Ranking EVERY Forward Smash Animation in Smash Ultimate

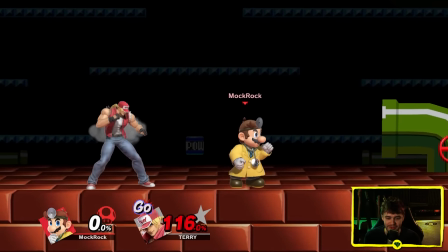[3:33]
feels so good like this is an incredibly satisfying forward smash to connect so another good case of form matching function dr mario is going to join
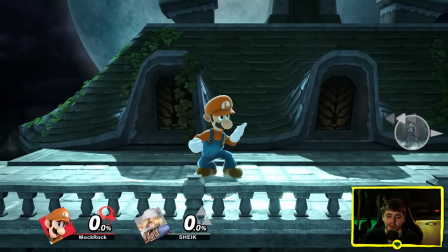[3:41]
mario up in a tier so louis g louis g is the wackier mario brother so he doesn't get the same functionality on his forward smash that mario
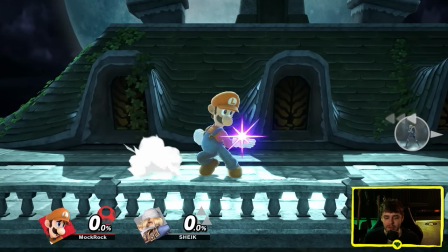[3:48]
and dr mario do you can see that he doesn't lean back to the same degree like at all i'm gonna put his toe on the
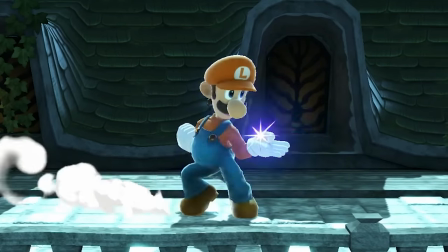[3:54]
shadow you can see the edge of his front toe is in line with the shadow and it more or less stays there but the trade-off for that
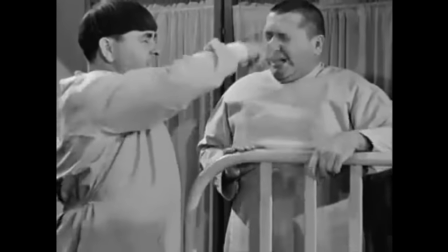[4:00]
is that he gets a much funnier animation it's like this two-finger stooges poke thing you can angle it
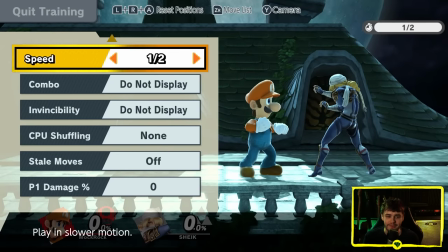[4:05]
up to get a bit more of that effect i love that just just like that super bit of slapstick element to his design
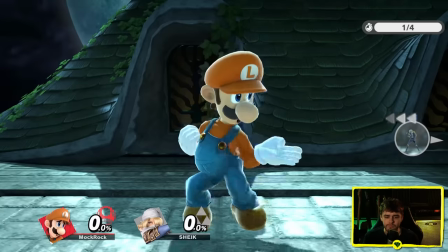[4:14]
hold on so
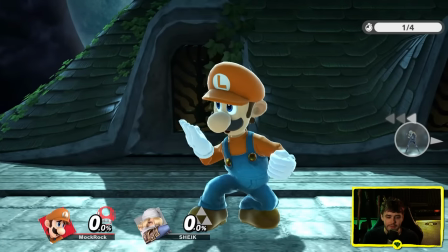[4:21]
this is not a three stooges poke
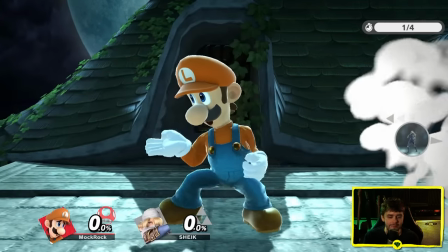[4:30]
that's just a spear hand I'm just learning this now oh oh
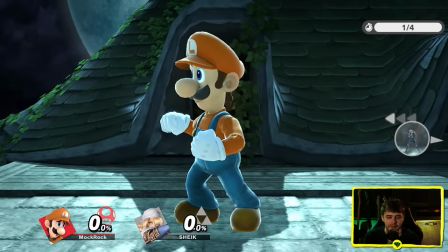[4:37]
that's disappointing oh that's really disappointing I wish I didn't know that oh
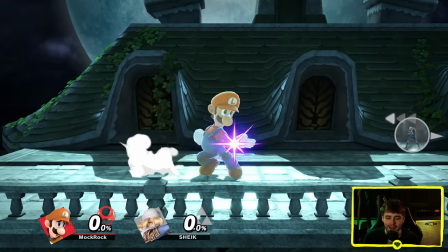[4:45]
oh no I've spent like my entire smash playing life up to this point thinking this was the funniest forward smash in the
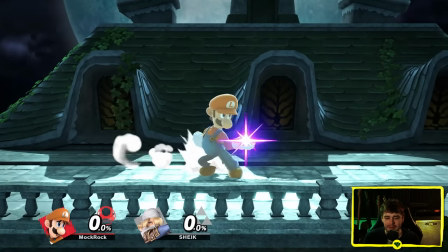[4:54]
game ah well
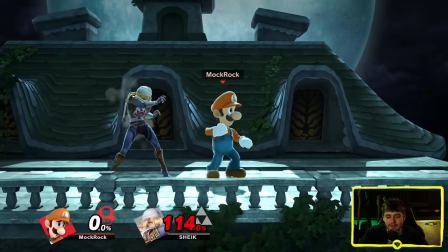[4:59]
sense of impact is pretty decent i guess ah you you've hurt me luigi and you're gonna suffer the consequences
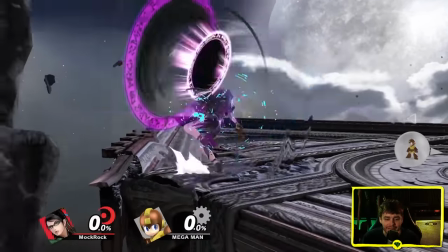[5:07]
for that let's pick some momentum back up here bayonetta this is a fantastic forward smash and not only is it a great tie into her home series and you know a
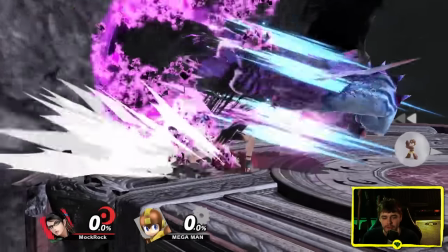[5:16]
perfect fit for the move and a great choice overall and has that little gun flourish animation afterwards with a strong pose because bayonetta has nothing but strong poses.
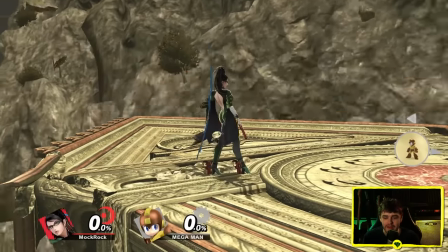[5:23]
But one other detail I really like about it is the despawning animation for the fist.
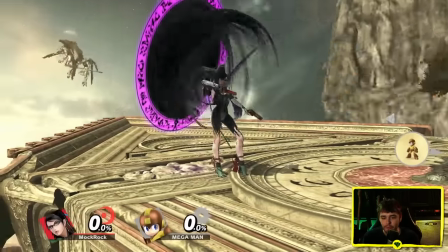[5:28]
Like that's so smooth. Let's look at that in slow motion.
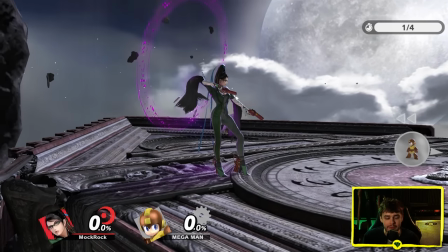[5:33]
Yeah you can see like the hand just kind of poofs out of existence but it's covered so well by the really smooth hair animation and again you don't judge this at slow motion.
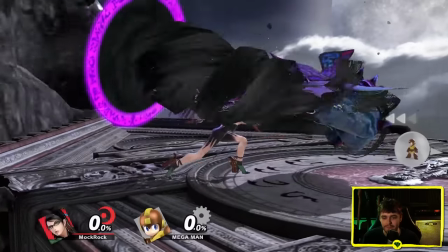[5:41]
You judge it at speed and at speed the fact that the hand just kind of vanishes like that doesn't really get perceived the same way.
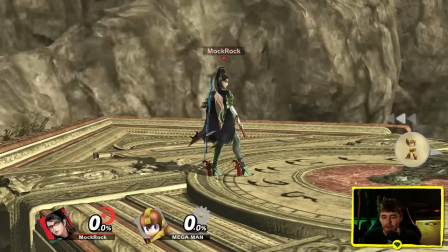[5:48]
All you see is that really, really smoothly animated hair. The hair does have a bit of a consequence on her suit though, because if you don't know canonically, the suit is becoming the arm.
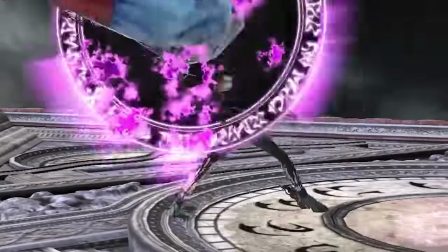[5:56]
So watch her legs there.
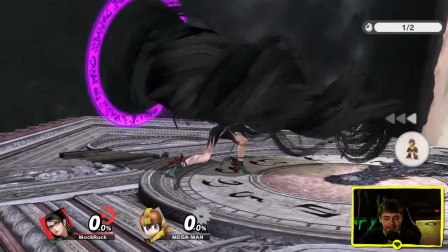[6:00]
Like that looks a little gross, right? It comes down black, then just in a single frame sort of pops into the correct color.
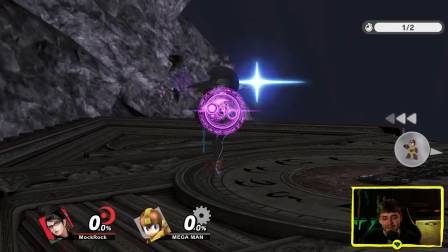[6:06]
And that's not something that you necessarily need to be watching in slow motion to pick up on.
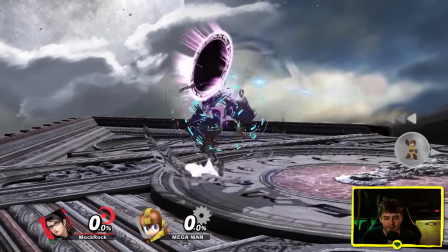[6:13]
Yeah, like I noticed that long before I made this video and it does look a little weird does it happen with the
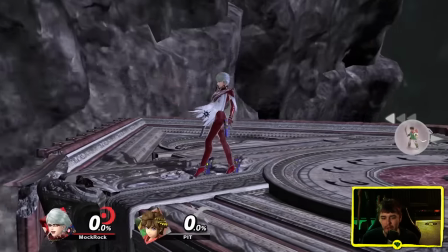[6:19]
custom skin yeah so with this one she has custom white wicked weave particle effects instead of the black one the rest of them get
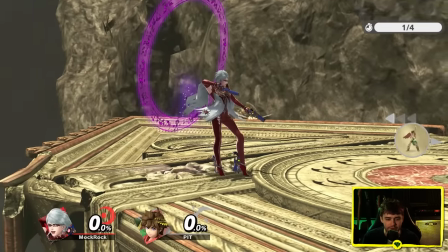[6:26]
yeah it still happens yeah you can see it still flows down white then just kind of pops back into red that could have been red from the beginning that's you
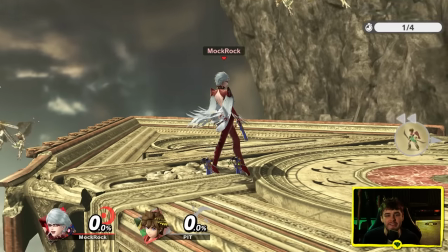[6:32]
know that's not great it's a little bit of a miss but honestly i'm really nitpicking super hard right now sense of impact on
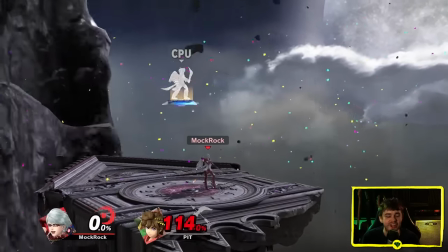[6:39]
this one feels fantastic it's a giant fist what are you expecting so yeah they could have handled that transition a little bit better,
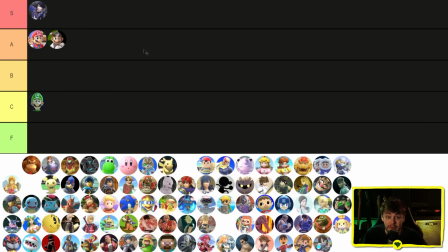[6:46]
but I still think that Bayonetta is going to get the first S tier of the video. I really like that forward smash. Let's do the Fire Emblem gang. Marth, Lucina, Roy, Chrom, Robin, Corrin, Lake, and Byleth.
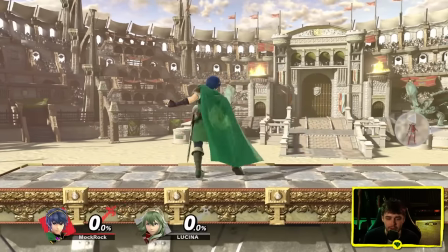[7:01]
Marth kind of a bit of a similar boat as Mario, right? He was the first proper sword fighter in the game. Link was obviously more of a hybrid character between a sword fighter and his owner.